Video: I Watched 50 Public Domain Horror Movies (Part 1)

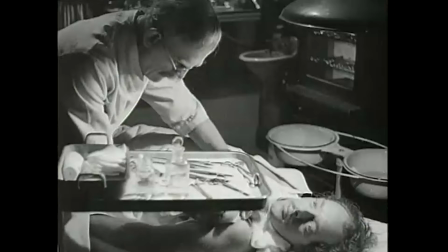254s
Karloff does a good job playing the soft-spoken scientist. He's always a class act, even in lesser movies.
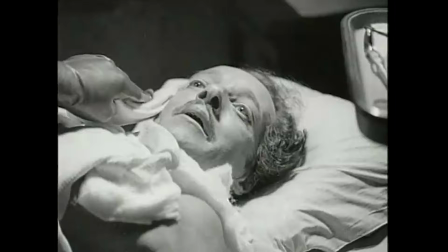259s Am I gonna die? We all have to die sometime.
But he can't do much to elevate this stinker.
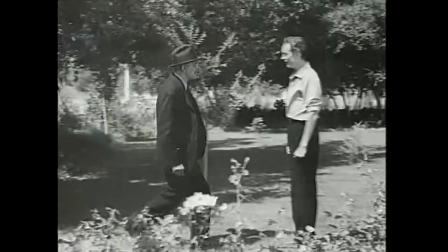267s
The cinematography issue I talked about during the Mr. X segment is present here.
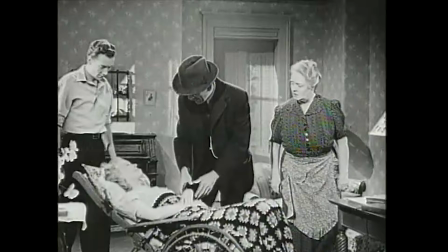271s
It's shot like a stage play, as many B-movies were, and it's visually uninteresting as a result.
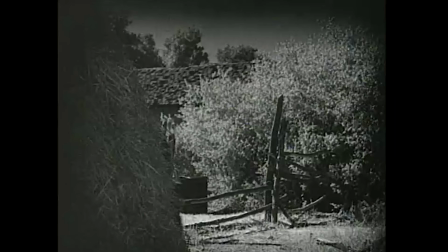276s
The movie is tonally dry in a way that doesn't excite like I thought it would. I mean, come on, it's about Boris Karloff running around in an ape suit killing people.
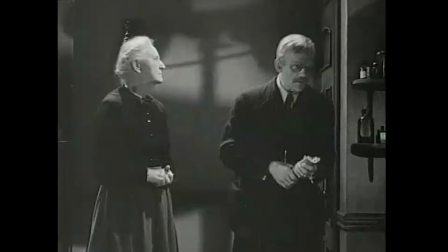284s
I thought it'd be more fun than this. The movie even lacks the mystery element because we already know Karloff is the ape,
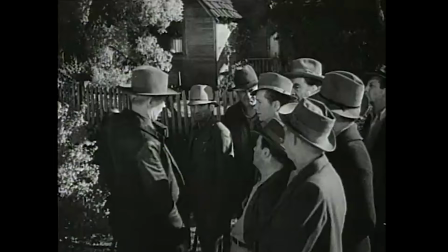290s
but so much of the film is spent focusing on boring characters trying to figure that out.
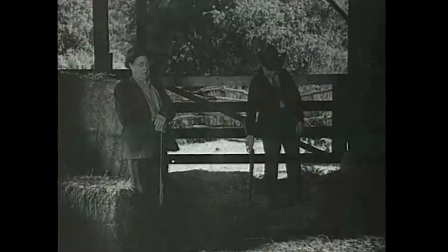295s Do apes ever return to the scene of the crime? They're noted for it. Barely scraping past an hour, it's
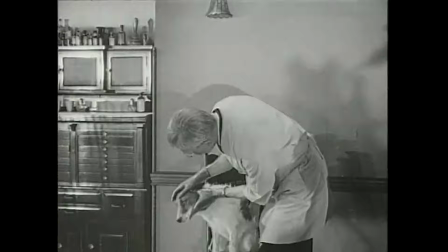301s
not one of the worst movies on the list, but there are better ways I could have spent that hour. The sacrifices scientists had to make before finding the cure for polio.
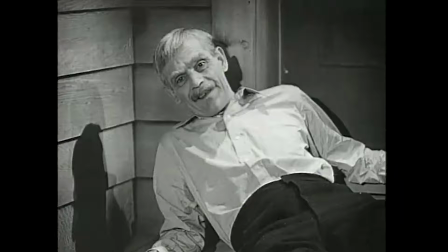310s
Dressing up as gorillas and stealing spinal fluid. It's just tragic.
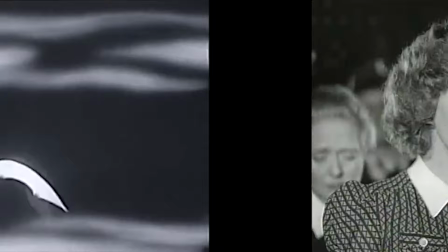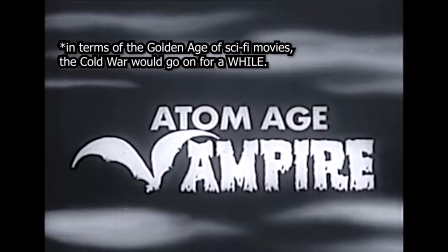321s
Atom Age Vampire, made after the Atomic Age by releasing in the 60s,
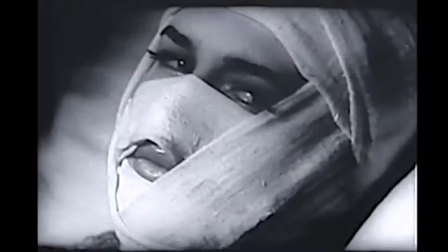326s
and also doesn't feature any vampires, is an English dubbed version of an Italian movie named
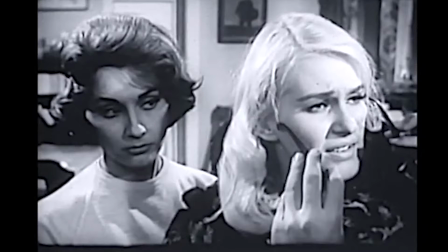335s
It's about a woman who is disfigured in a car accident. Allegedly.
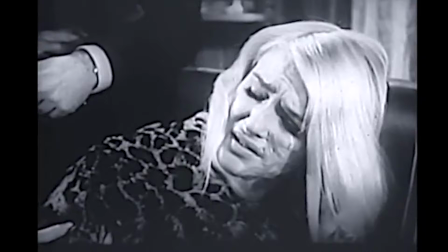340s She's disfigured forever.
It depends on the lighting. The transfer of the movie is so bad that early on you can't even tell if she has scars in some shots.
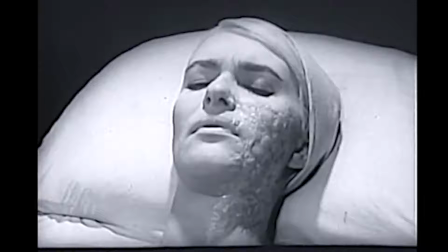348s
Anyways, she's given a special serum, her face is cured, and she inexplicably falls in love with her doctor.
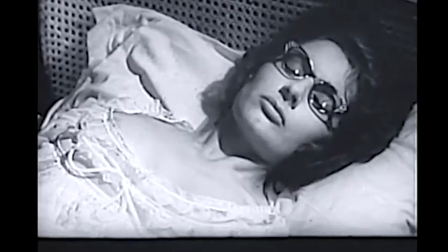358s
Unfortunately, the serum doesn't last very long, so the doctor has to resort to killing other women to keep the serum active.
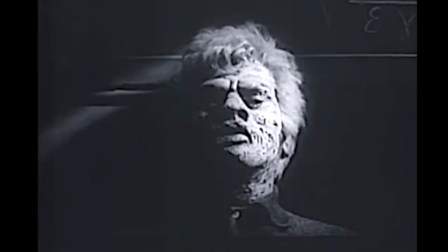364s
So, right out of left field, he injects himself with a modified form of the serum, and this gives him a melty face and monster claws if he goes on a killing spree.
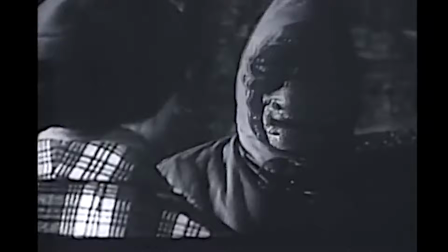372s What are you playing, hide and seek?
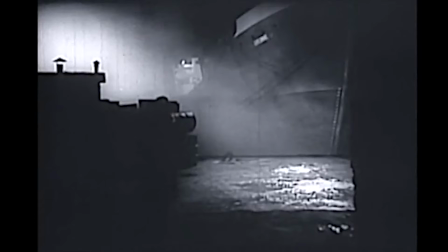376s
It's basically a less good Eyes Without a Face, with a shitty monster thrown in there.
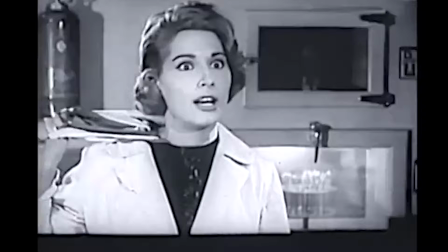382s
It's got some atmospheric visuals at points, something the shitty transfer doesn't do justice, but this movie isn't much to write home about.
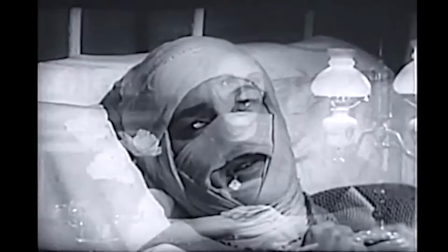389s
The dubbing is poor, the editing can be pretty shoddy,
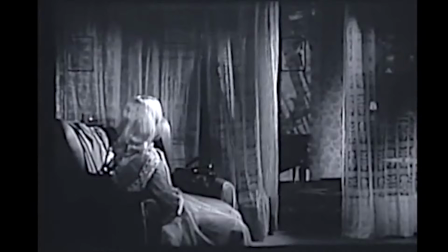394s
especially considering that they probably cut out a lot of footage for this version of the movie.
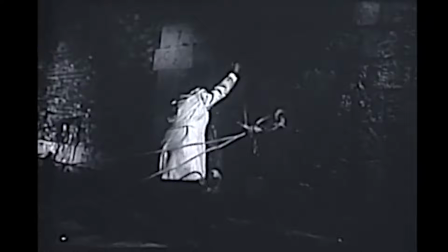399s
It's a very standard mad scientist turned monster on the loose story, not a lot to talk about here.
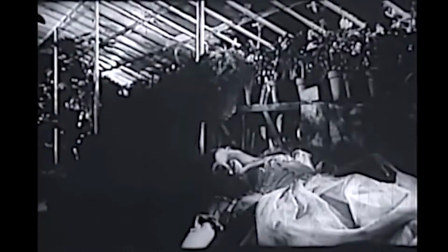405s
I was on the verge of sleep for most of this one. Thoroughly unremarkable. On to the next one.
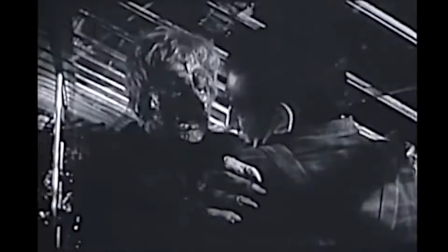412s Sasha, return. You must unleaven Sasha.
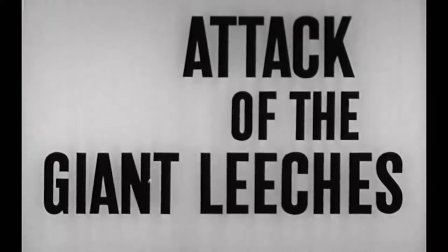417s
With a title like Attack of the Giant Leeches, I picture a schlocky Atomic Age adventure about giant leeches.
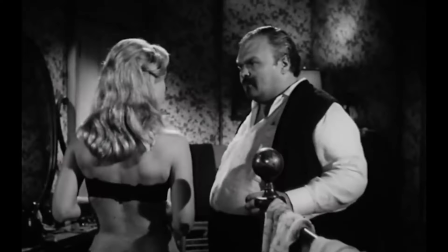424s
And while the movie does have that, you unfortunately have to suffer through what this film considers people.
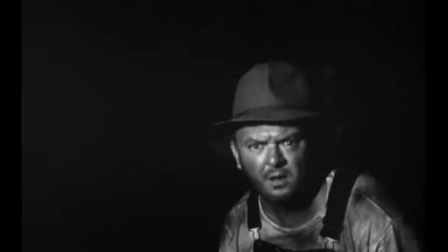431s You're my wife. I'll touch you anytime I feel like it.
The film opens pretty strongly.
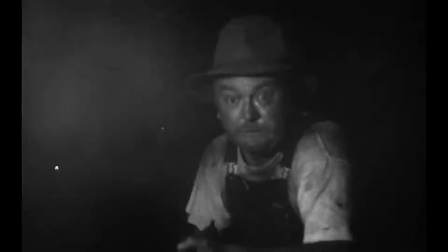435s
There's a cold open where a guy encounters the leeches for the first time, before the title card. You know, this introduces intrigue, suspense.
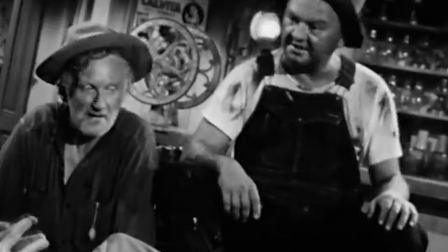443s
And the movie tries to maintain this throughout with its slow pacing, but it kinda sucks.
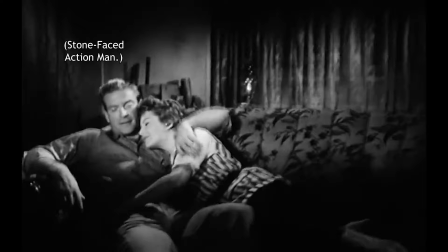449s
From there, the movie splinters into two storylines, one where a stone-faced action man and woman investigate the leeches,
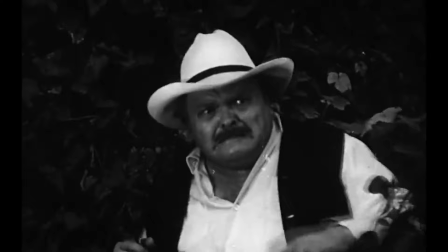457s
and one of the greasiest couples ever gets involved in some shite melodrama that ultimately ends with leech death.
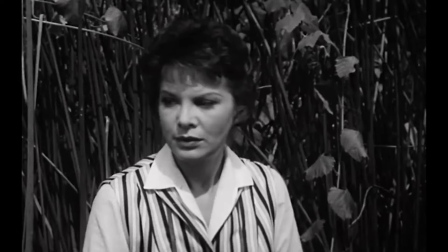464s
For a movie that's barely over an hour, it easily feels an extra 30 or so minutes longer.
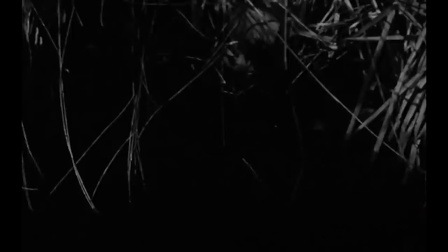469s
It keeps stopping for these needless tangents and scenes that don't add anything.
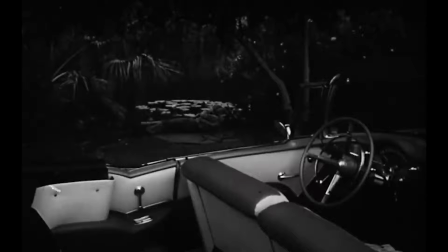476s Do you want some coffee?
It doesn't help that this movie is dark as hell.
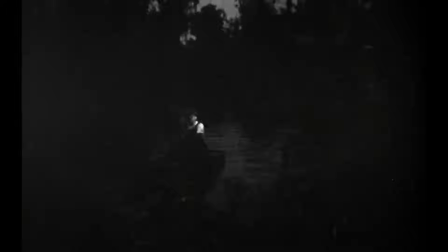481s
Not tonally, but visually. The night scenes are so murky that it's hard to read some scenes, even in the higher quality resolutions that I've seen.
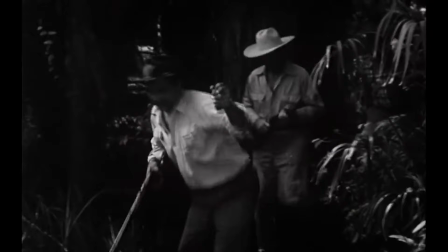488s
I get not wanting to show too much of the monster, because you know, sometimes less is more in terms of building tension, but every scene outside at night or dusk looks like this.
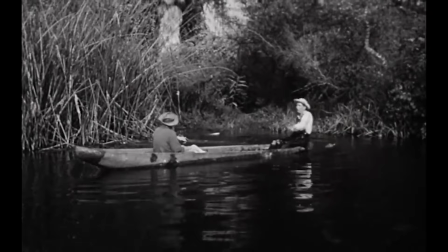497s
I will say, though, this movie achieves the ambiance of a thick, murky swamp.
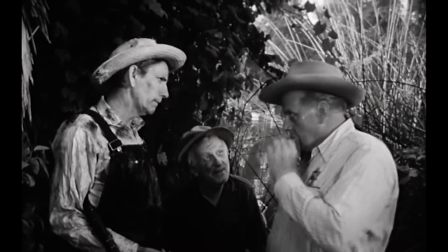501s
The sound design on these outside scenes works well enough. That said, I don't think there should be howler monkeys in the deep American South.
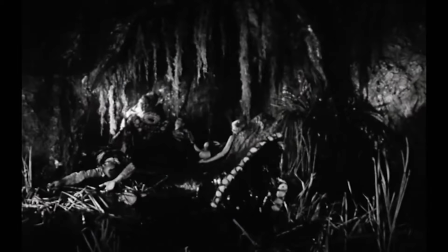511s You know, I never thought that of old Dave. Maybe it's the leeches.
And yeah, when the giant leeches actually show up, they look alright.
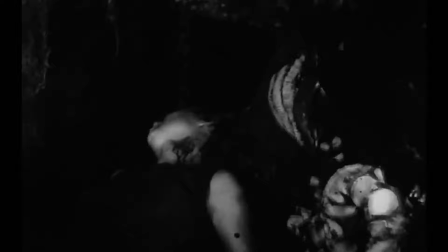519s
They look pretty cool, actually. There are things in this movie that almost work.
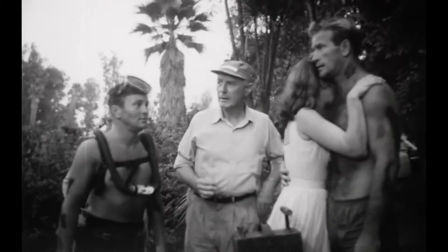524s
The music has that cool 50s theremin sound.
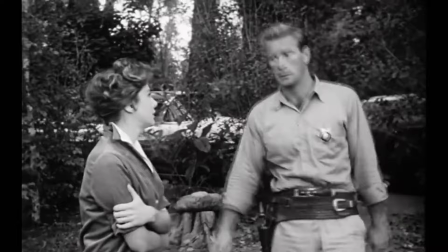531s
But man, it just can't hold my attention for the final 30 minutes. Scenes feel so stretched out, there's probably a better 40-minute movie within this 62-minute one.
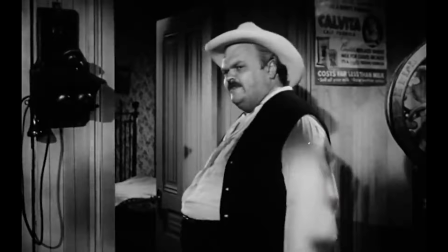542s
It's so boring. It's the cinematic equivalent of having a headache on an overcast day, if that makes any sense.
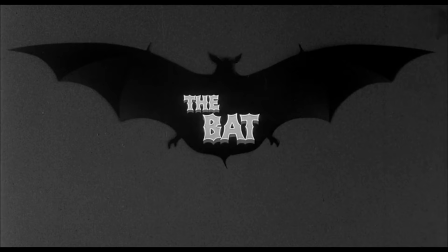549s Someday I'm gonna give that she-cat the whopping she's been asking for.
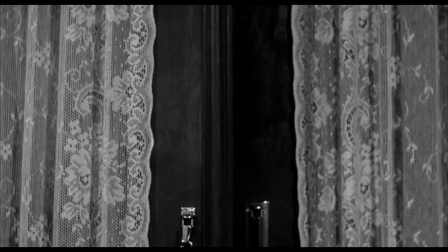553s
The Bat is a 1959 horror mystery about a conflict revolving around an enigmatic serial killer,
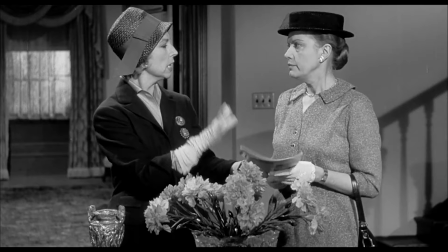559s
the Bat, who invades a country house occupied by guests. The dialogue and character banter is the film's strongest element.
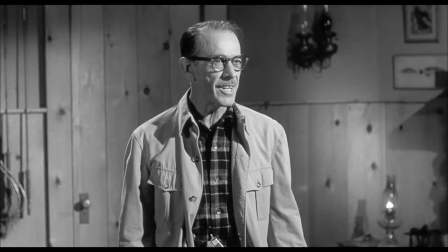566s
It's got a pretty snappy screenplay and it leads to some hilarious interactions.
If you can find another body instead of Sam's, it's all right with me.
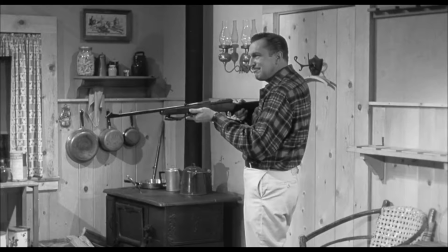574s We've got to get out of here. Out the back way. We will. As soon as I provide that body we were talking about.
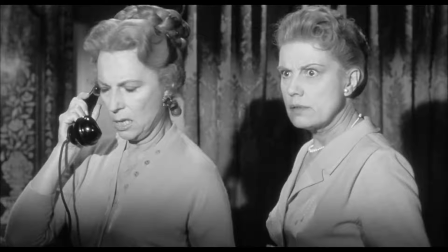581s
That said, the banter doesn't end. There's too much of it. And a consequence of this is that it doesn't leave much room for tension.
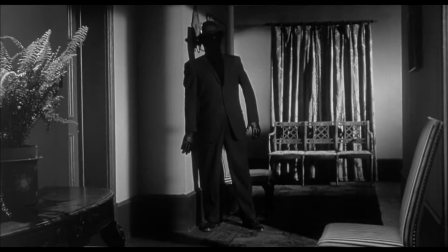588s
For a supposed horror film, it's not very scary. The film never breaks its stage play cinematography either, so even the titular Bat is just there.
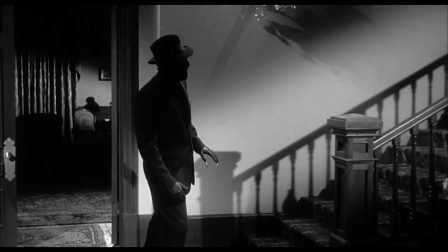597s
He's shot from either a wide or a close medium. It just looks like a guy. The lighting is there, but the camera work is so static and bland.
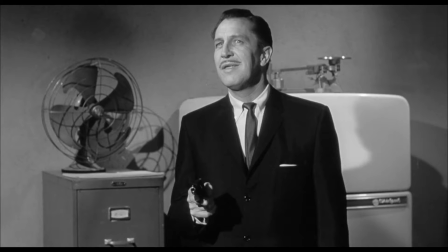605s
Very non-threatening villainous presence. The performances are generally good, though. I love seeing Vincent Price in anything, but yeah, it's a decent movie.
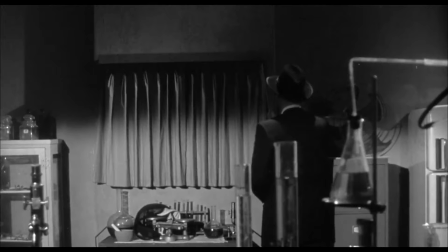613s
Doesn't blow me away or anything, but it's alright. It's Clue for boomers.
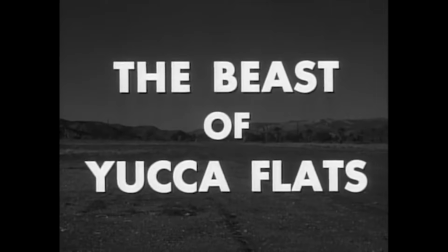620s
The Beast of Yucca Flats is a unique kind of bad.
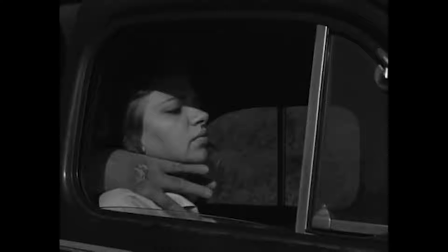624s
The kind of bad where almost every aspect of the filmmaking process was done incorrectly.
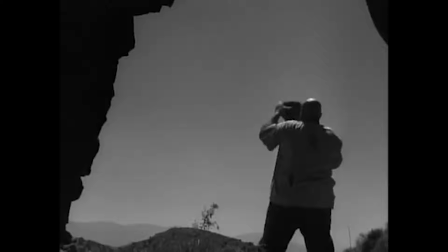630s The beast, finding his victim gone, unleashes his fury.
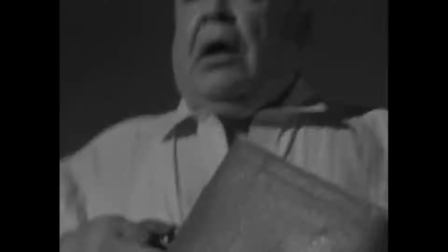638s
And as a result, I think it holds the candle as one of, if not the worst movie of all time. It's about a Russian scientist named Joseph Dvorsky.
Noted scientist.
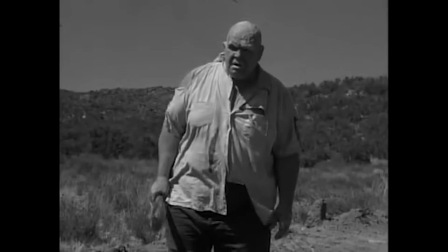648s
Who is mutated after stumbling into the Yucca Flats nuclear testing center, and, like, he gets bacon on his face.
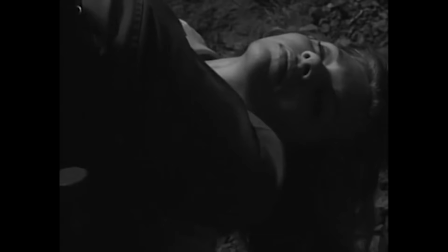656s
He finds a young couple and takes the woman. Then two policemen try to rescue her, but find out she's dead.
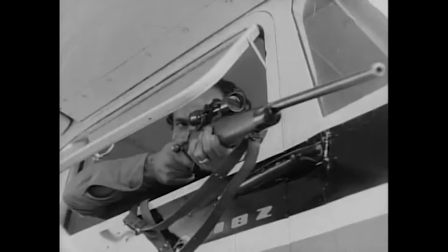661s
Then two kids go missing, and the rest of the movie crashes from one loosely connected plot point to the next.
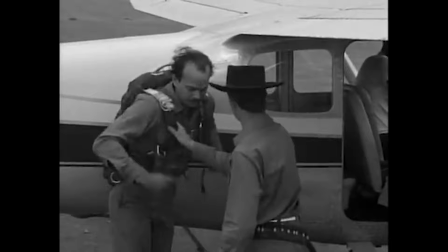666s
If you feel charitable enough to call these plot points and not procedurally generated NPC events.
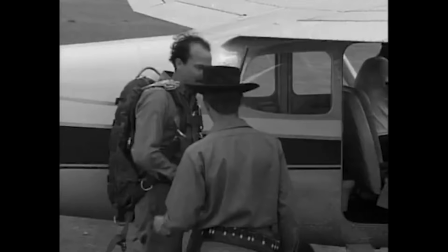672s
The entire thing was shot without sound, which is actually a fairly common technique in filmmaking, especially at the time.
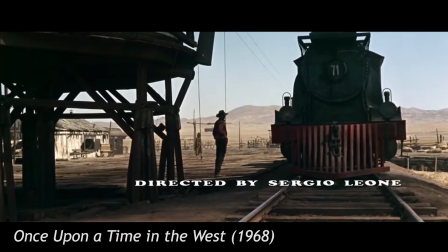678s
Most old Italian movies were shot like that and had audio added in post, which actually does wonders for Sergio Leone's work and gives it this unnatural edge.
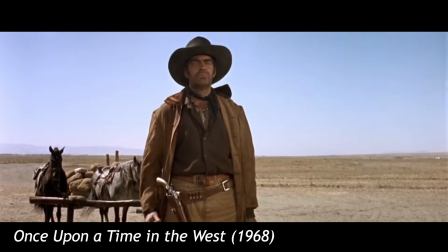686s
It sounds unrealistic, maybe a little piped in, especially when half the cast is speaking their own language and getting dubbed in later.
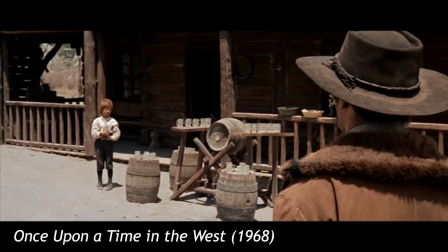692s
But at the end of the day, the lack of filmed sound is planned in advance.
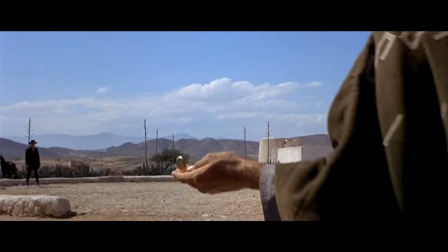695s
Leone crafts a scene using the lack of sound as a stepping stone for creativity, letting the musical score, often done by Ennio Morricone, do the heavy lifting.
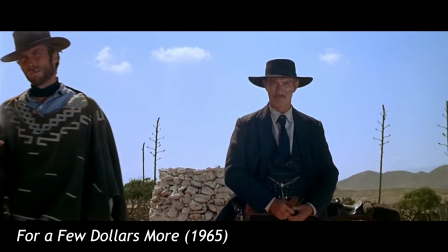704s Now we start.
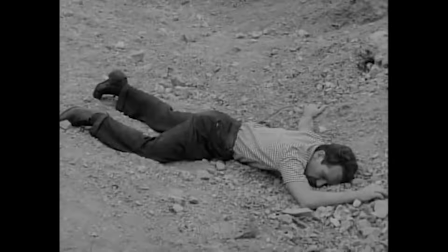710s
But Coleman Francis is no Sergio Leone.
A man runs, somebody shoots at him.
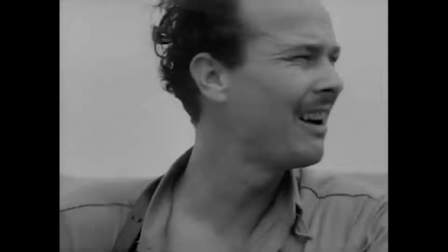717s
The film does not make clever use of its silent image, opting instead to loop the same music track over and over throughout the entire film,
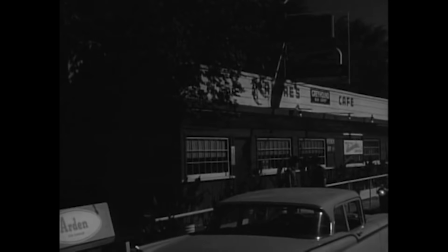724s
without consideration for timing or even context.
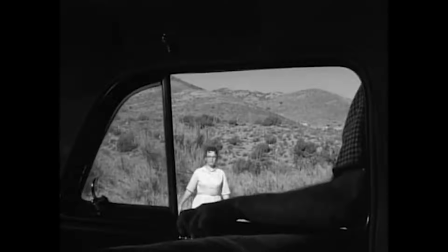728s
And having all the actors speak their lines off-camera so the obvious dubbing will be less obvious,
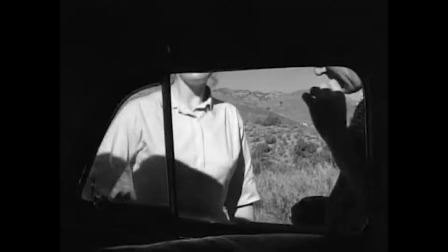733s
even though it just draws more attention to the fact that they dubbed the entire thing.
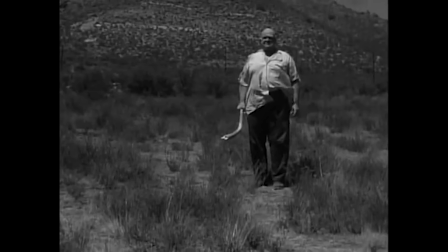738s I can't find him.
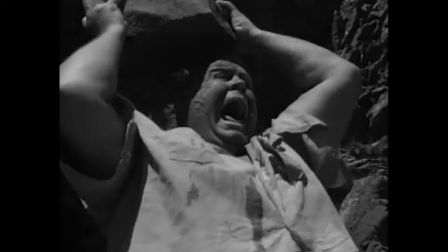740s
The titular beast is just some guy, played by Tor Johnson, and he spends the entire movie stumbling around waving his arms in the air.